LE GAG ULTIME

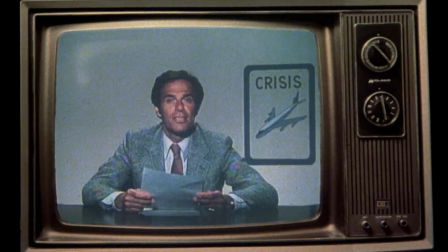Là, ce sont plus les personnages qui sont timbres. C'est l'univers entier du film. Et personnellement, je trouve que les as fonctionnent beaucoup mieux quand ils évoluent dans un univers parallèle absurde.
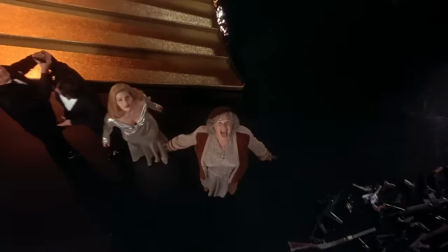C'est beaucoup plus créatif, beaucoup plus fond d'art, et même poétique, parfois. Et surtout, surtout, c'est souvent beaucoup moins appuyé.
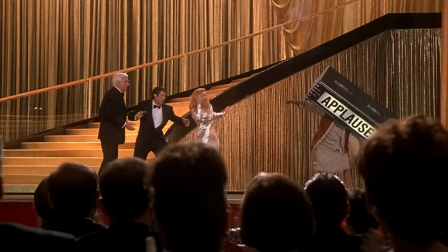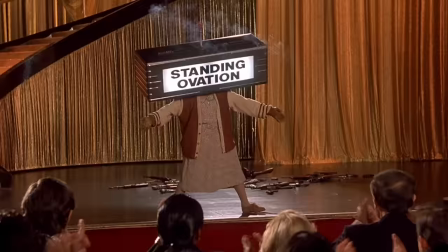Ça, par exemple, bof, c'est ce que j'appelle l'humour pouet-pouet. On se prend un panneau sur la tête avec une réaction, somme toute, normale, et... oulala ?
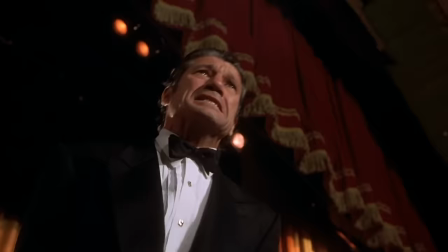Je comprends l'intérêt, mais bon, c'est un peu comme dire booga-booga pour faire rigoler un bébé. Faut se méfier de l'idioci pour l'idioci, parce que ça devient vite assez lourd.
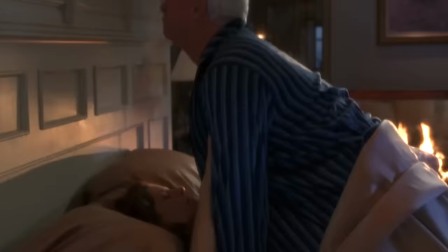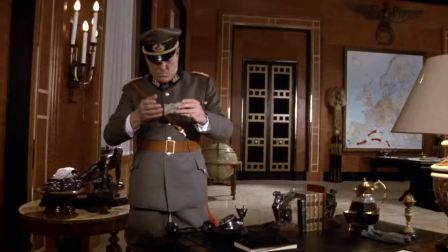Bon, pour moi le film le plus représentatif de cet humour d'univers parallèle, c'est Top Secret. Les As construisent un monde où les choses ne correspondent jamais tout à fait à ce qu'elles sont censées être.
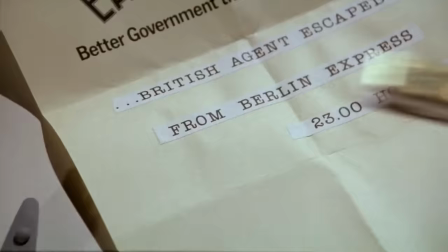Un corps plus solide qu'un pont, une moto qu'on attache comme un cheval, une lanière qui savent retenir les cheveux du gars et pas son casque, et tout ça c'est juste dans l'intro,
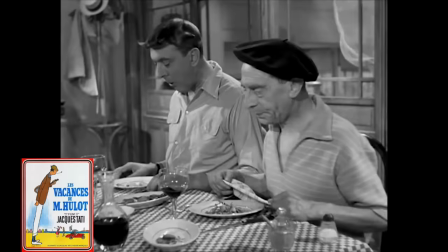le film mitraille sans répit. Un délire finalement n'aurait pas renié un Jacques Tati avec son comique de situation poétique,
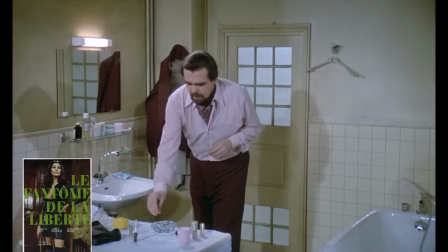ou même les surréalistes eux-mêmes, notamment Louis Bounouel quand il fait par Par exemple, le fantôme de la liberté en 74,
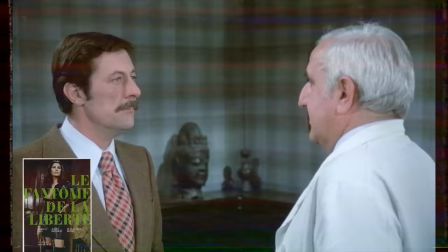une sorte de cadavre ski filmique qui s'amuse à retourner les conventions comme des crêpes. Les conventions de narration déjà, en explosant complètement la logique de son récit,
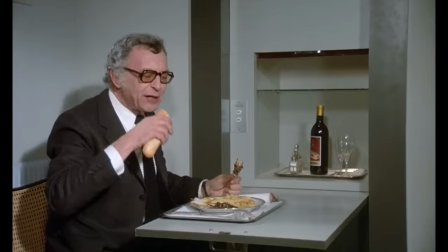mais aussi notamment les conventions sociales, comme avec ce dîner improbable où les gens chient ensemble autour d'une table et s'isolent discrètement pour aller manger.
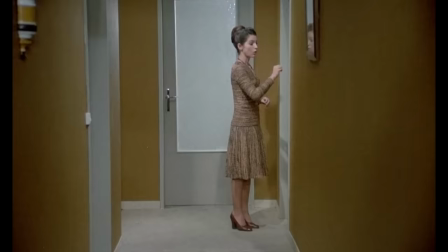Parce que... ouais, qui a décidé que l'un était plus honteux que l'autre ?
C'est occupé ! Oh pardon !
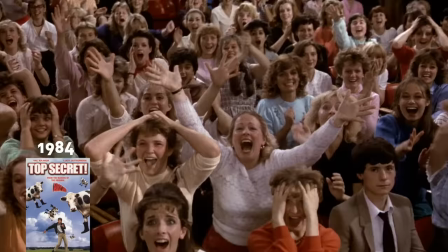Forcément les as, c'est moins bien considéré, parce que beaucoup plus potache, mais fondamentalement, quelle est la différence ?
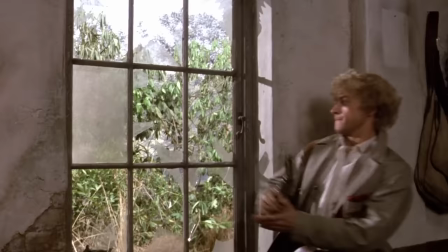On est dans la même démarche ! Les clichés c'est exactement On a orienté ton regard d'une certaine manière tellement de fois que tu ne te poses même plus la question. Et ces films, cette question, ils la posent. Et encore une fois, absurde, ça veut pas dire faire n'importe quoi. Dans sa façon d'être écrit, le bon absurde, il a un sens. De toute manière, l'humour absurde, c'est une façon d'exorciser l'absurde du monde, qui est flippant parce qu'il est totalement chaotique. Du coup, paradoxalement, l'humour absurde, il a une forme d'ordre.
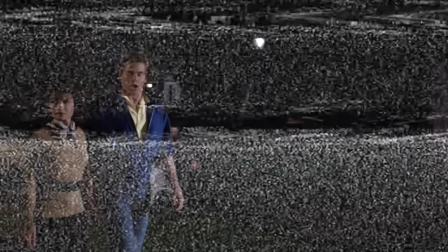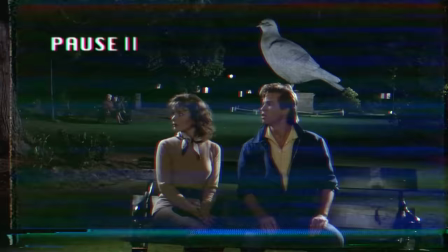Prenez le gag de la statue de pigeon dans le parc.
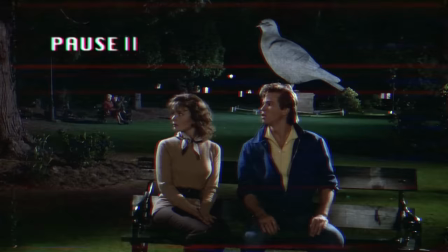Bon déjà, il est drôle en soi. à la place de l'éternel statut de personnage historique qui se fait chier dessus donc par les pigeons, on a un parc avec une énorme statue de pigeon au milieu.
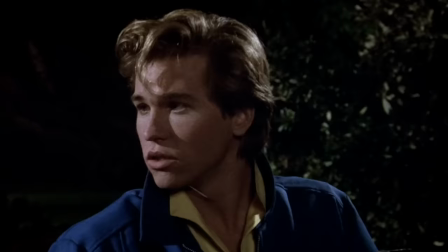Merci David. Mais surtout les as savent ne pas se précipiter.
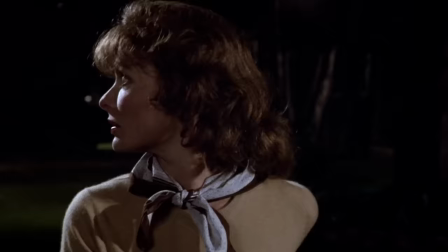On voit la statue au début de la scène, puis la scène se déroule en se resserrant sur la discussion entre nos deux personnages principaux, qui sont en fuite, on a le temps d'oublier,
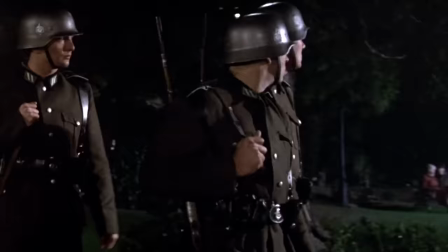et à la fin quand la tension monte, les deux tentent de se faire passer pour un couple pour tromper la vigilance des patrouilles.
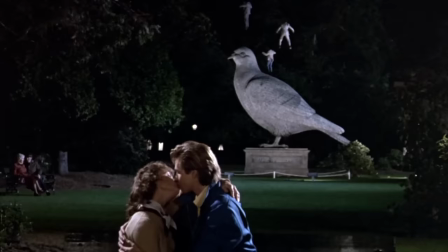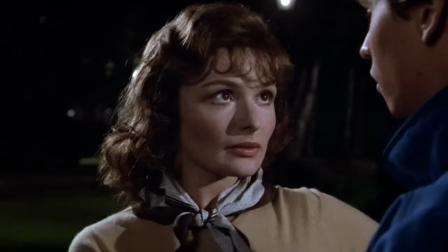Là déjà à ce stade j'ai levé mon panneau 10 sur 10, mais alors que les personnages s'éclipsent, que la musique de suspense s'arrête, au moment où ça va couper sur la scène suivante
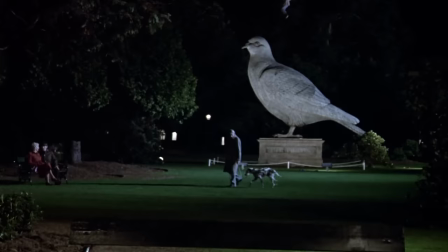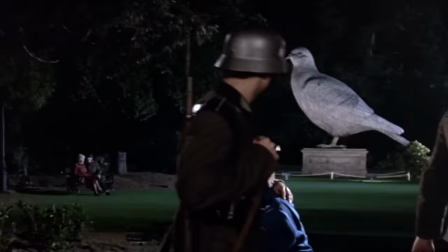c'est timé à la fraction de seconde près comme si les conventions filmiques imposaient un rythme et des coupes tellement prévisibles que juste après si on s'attarde un peu trop,
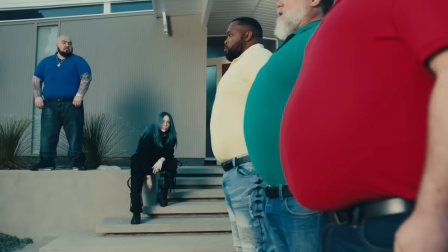tout retombe comme un soufflé, comme si le film n'avait rentré son ventre trop longtemps et qui relâchait tout et soufflait.
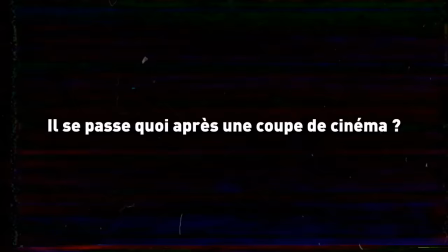Et bim, on revient à l'humour cinéphile. C'est dingue mais juste en laissant traîner un moment ridicule, tu poses une question plus profonde qu'il n'y paraît.
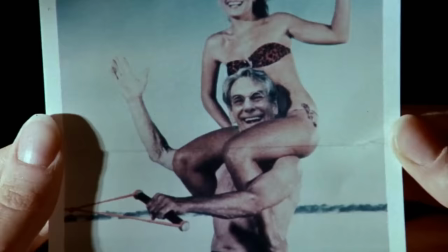Il se passe quoi après une coupe de cinéma ? Bah rien, désolé. Le récit, l'émotion le suspense, ils se sont fait la malle.
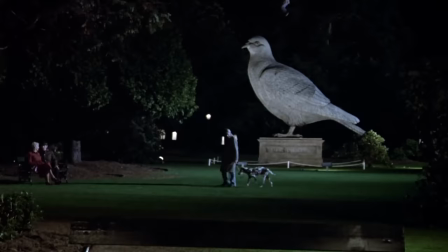Ici, la scène se délite dans n'importe quoi, et les figurants vont sûrement aller fumer une clope. Ce gag, c'est comme un millefeuille.
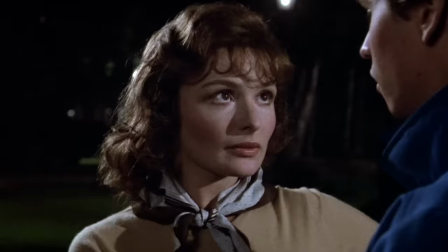C'est un jeu constant sur notre attention, en se demandant comment tel ou tel plan, par sa longueur ou son cadrage, va susciter telle ou telle attente.
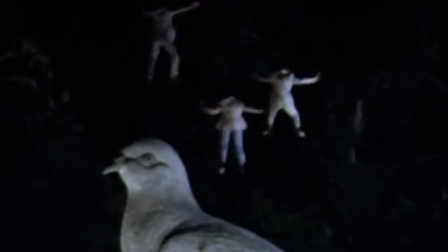Pour mieux, à déjouer ensuite.
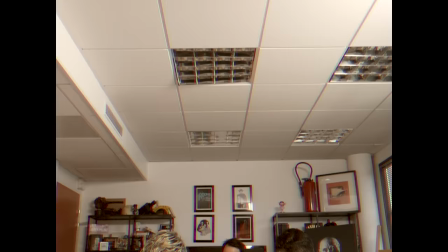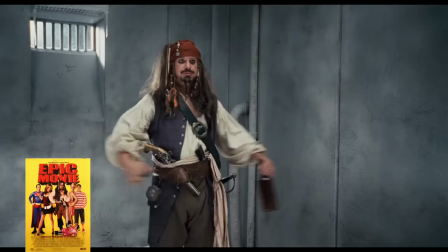Pourquoi la majorité des comédiens inspirés par les as ne fonctionnent pas ? Les couilles ?
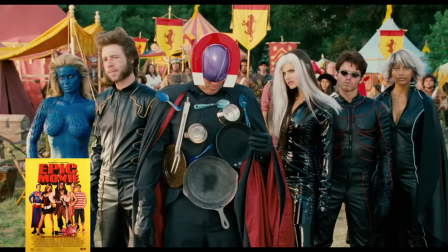Allons bon. Alors vous les connaissez les héritiers autoproclamés, les epic movies, les vampires suck, les spartatouilles, etc.
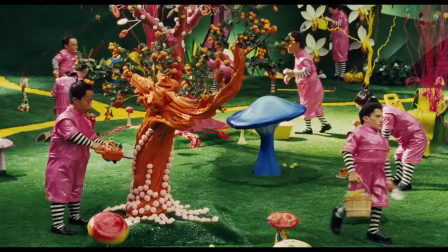Ces trucs à chier qui nous font cringer juste en voyant les bandes annonces. Bon, alors prenons pas du tout au hasard cette scène dans Epic Movie, qui représente bien le problème de toutes ces parodies de merde.
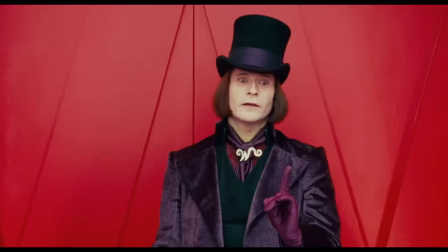Là du coup on est sur une parodie de Charlie et la chocolaterie. Et bon dieu Crispin Clover mais ça me fait mal au coeur de te voir là dedans.
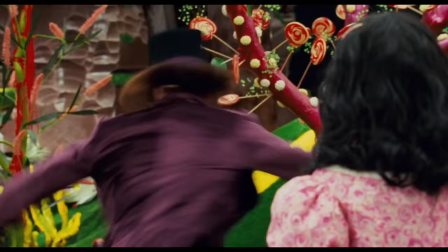Là c'est quoi le gag ? Willy Wonka met des parties humaines dans ses friandises. Swat !
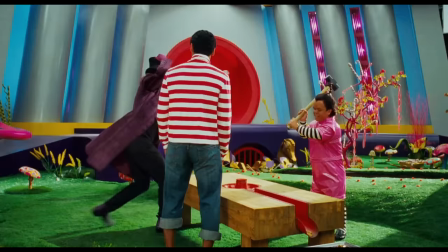Donc, on amène un mec sur un brise-couille, parce que nut en anglais ça veut dire noisette, mais aussi couille, ah ah, voilà, les bonnes barres.
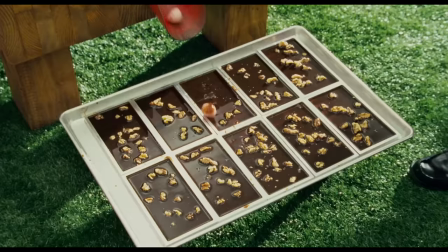Et on lui fait, bah, tomber les couilles dans des plaquets de chocolat. Alors, déjà, elle tombe doux, bonne question, puisque le mec porte encore son jean.
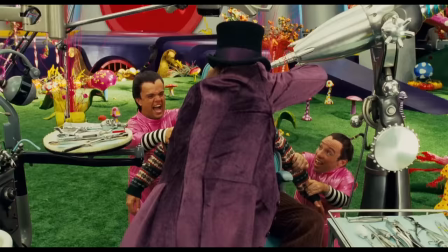Mais surtout, mais, y'a rien ! C'est le niveau zéro d'écriture de blague, ils essayent même pas.
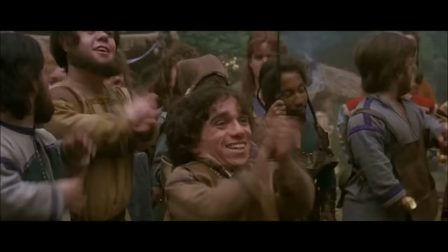On part du principe qu'un mot a un double sens, au mieux bon, ça fait un clin d'œil qui fait sourire.
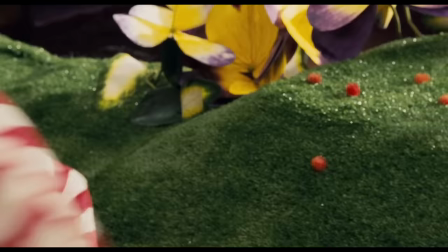Mais là, non, il faut annoncer la vanne, l'expliquer, puis la montrer platement, sans aucune trouvaille de mise en scène un minimum marrante.
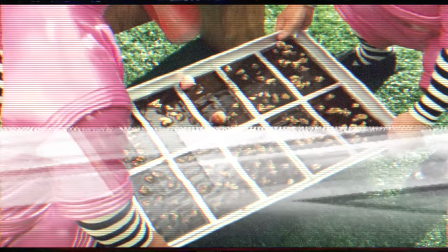À la limite, s'ils avaient coupé ailleurs avec un bruit improbable, qui n'est pas un bruit de cartoon pour teber comme celui-là,
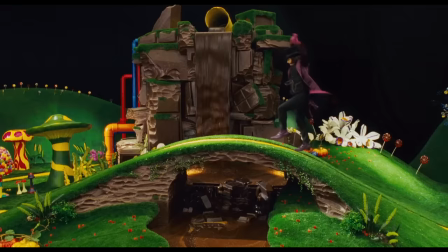et une musique un peu plus décalée, ça aurait pu sauver les meubles et moins prendre les gens pour des cons. Je sais pas, moi, comme ça.
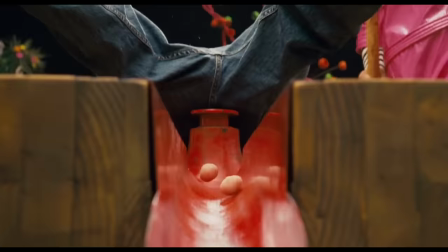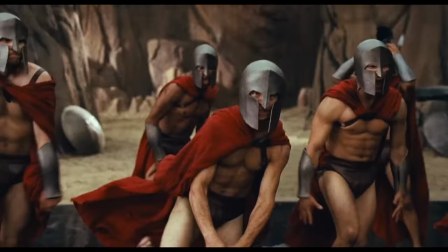C'est pas ouf, mais bon, déjà, il y a un truc. Et bon Dieu, bon Dieu que je déteste ce genre de numéro de danse merdique.
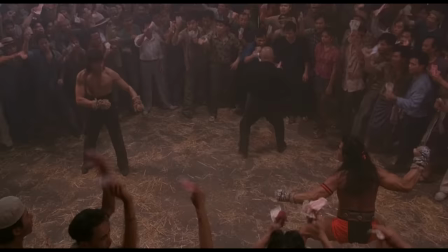Par contre, puisqu'on parle de gags de couilles, bah allons-y franco, et prenons celui du début de Hot Shots 2, réalisé par Jim Abrams.
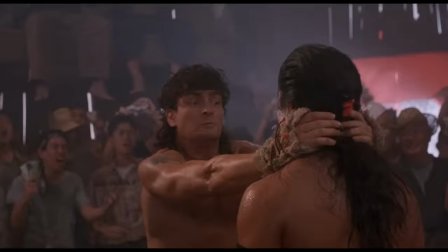Bon donc, la parodie de Rambo. Charlie Sheen achève le mec avec un coup de genou dans les burnes.
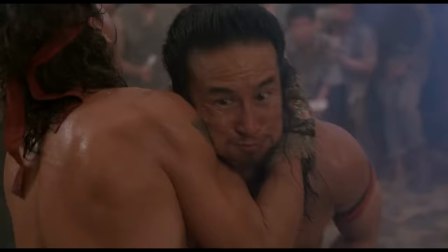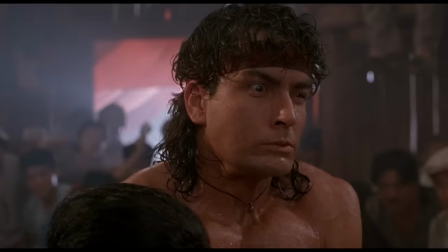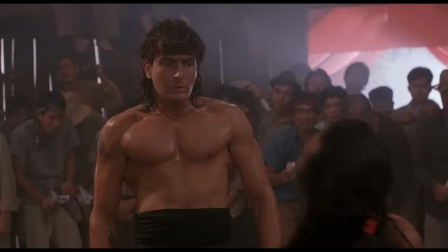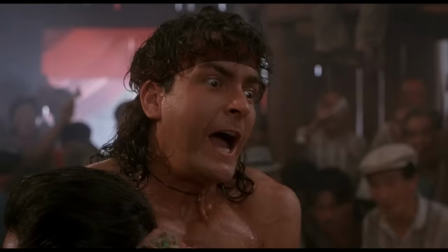Ok, la réaction parfaitement synchronisée du public et surtout le fait qu'il y a une mère au milieu avec son gosse, c'est inattendu.
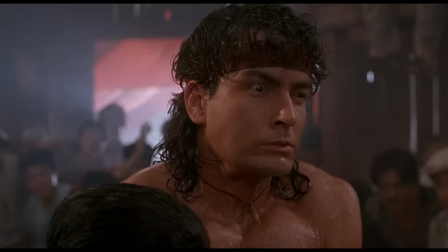Le clin d'œil à Bruce Lee, pourquoi pas, c'est inattendu. Les couilles qui remontent dans la bouche, le bruit de boule de pétanque quand elle tombe, la voix de Kastra, tout ça...
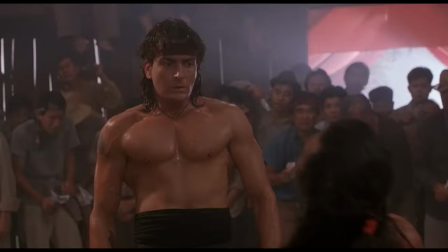C'est pas révolutionnaire, hein ? Mais c'est pas acquis que ça serait là, donc c'est inattendu. Donc on découvre le gag et ses différentes strates au fur et à mesure.
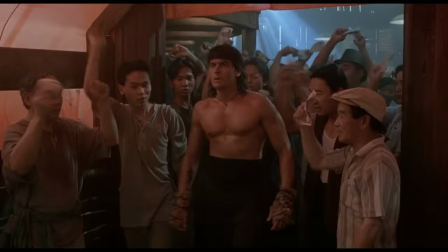Ça pourrait aller dans plein de directions différentes, sauf que là, c'est en train de celle-ci. On est surpris, et donc, c'est plutôt drôle.
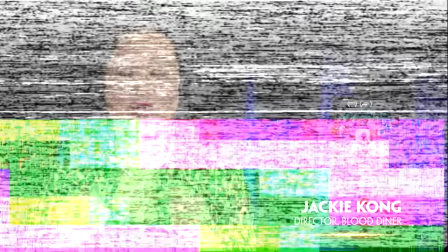Cule un mouton, drôle.
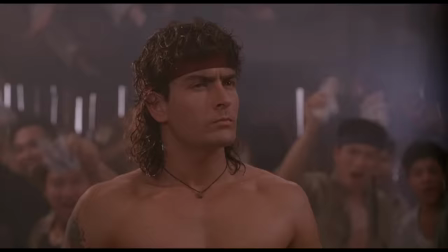Alors, qu'on se comprenne, le gag de Hot Shot 2, c'est pas un gag de fou, hein. Mais au moins, c'est un gag.
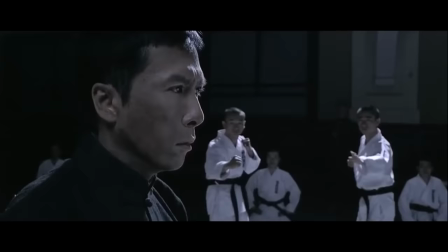Un gag, ça doit être pensé, écrit, mis en scène. Comme un dialogue, comme une chorégraphie d'art martiaux.
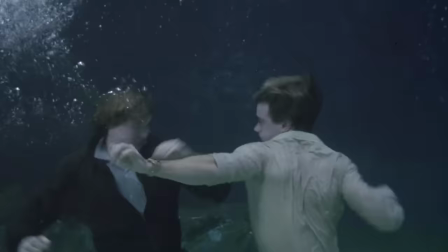C'est exactement pareil, c'est du cinoche. Et le gag, il se construit à toutes les étapes.
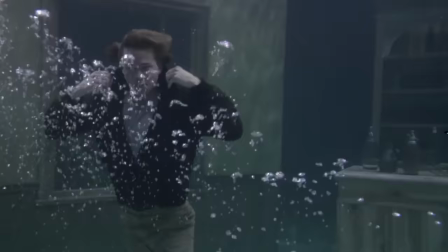À l'écriture, à l'interprétation et au montage. pas juste dans une session d'écriture de mecs blasés et bourrés et emballés ses pesées.
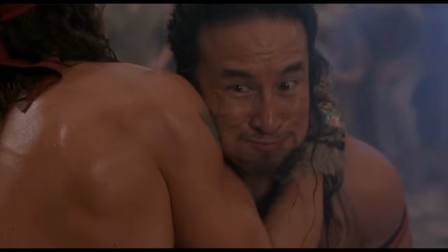Non. C'est l'humour ça. Est-ce que ce gag de Hot Shot 2 serait aussi drôle sans la tronche de Charlie Sheen et son petit frémissement de joue ?
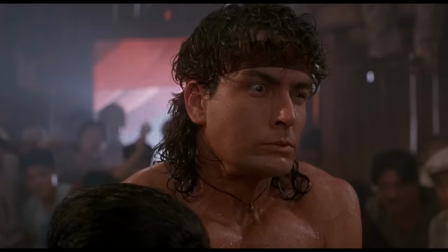Non. Est-ce qu'il serait aussi drôle si le montage coupait sur un plan des couilles qui tombent au milieu de boules de pétanque au cas où on n'aurait pas compris ?
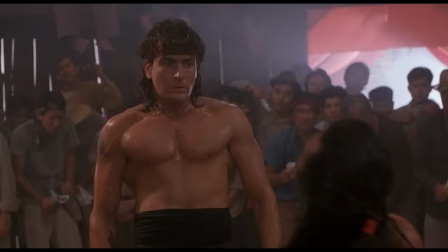Non. Est-ce qu'il serait aussi drôle si on ajoutait un bruitage de cartoon sur la chute ? Non. Bien sûr que non.
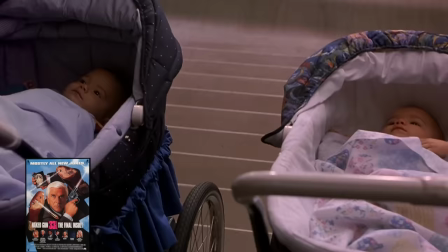L'important c'est de laisser au spectateur le loisir d'explorer les gags, de choper ceux qu'il veut à la volée selon son type d'humour.
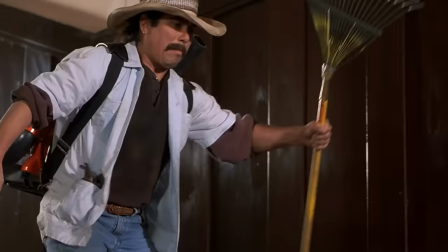Une bonne comédie, ça fait de toi un spectateur actif. De surexpliquer une blague, ça te donne juste l'impression d'être pris pour un con.
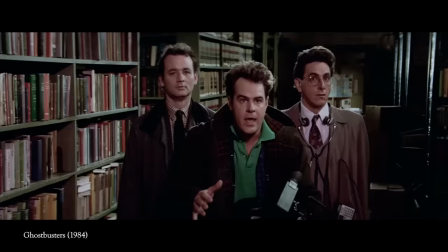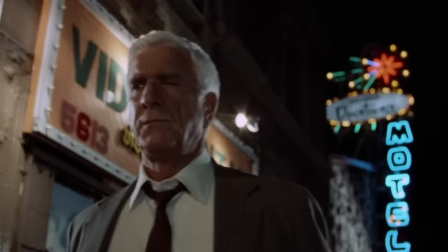En fait, les mauvais héritiers, quand ils voient la démarche des as, bah ils retiennent que la surface, et ils passent à côté d'absolument tout le reste.
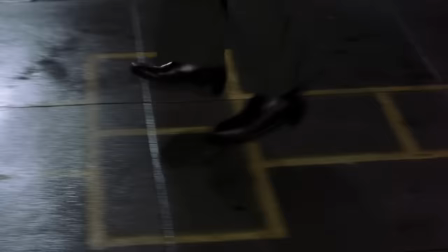Quand on pense à l'humour des as, spontanément, on pense à des conneries ultra visuelles et potaches. Et vu tous les exemples qu'on a vus jusque là, bon c'est un peu difficile de dire le contraire.
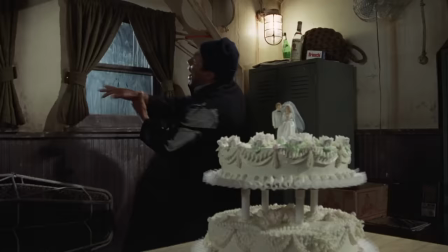Sauf que comme on l'a vu, bah c'est loin d'être aussi simple. La stupidité visuelle déjà, elle doit être super bien construite.
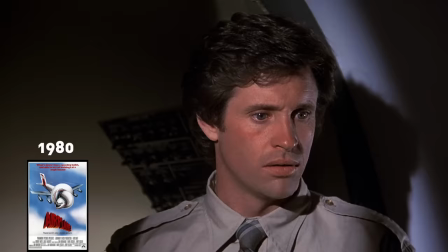Et résumer cet humour à son aspect visuel, c'est aussi s'asseoir sur l'énorme boulot d'écriture qui est finalement très... très théâtral et très versé dans les jeux de mots absurdes.
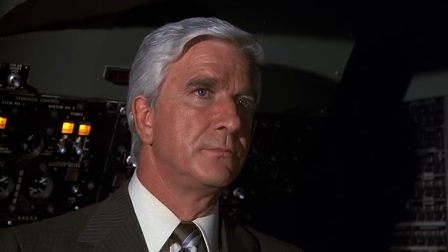Les mecs adorent ça.
« Surely you can't be serious. » « I am serious. And don't call me Shirley.
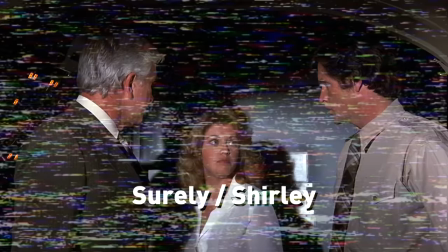» Voilà, comme ce « surely » qui veut dire « surement », mais que le personnage de Leslie Nielsen entend comme le prénom Shirley.
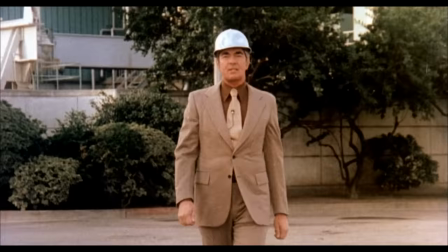C'est con, mais c'est fin, en fait.
« At Argonne, we're working to keep your money.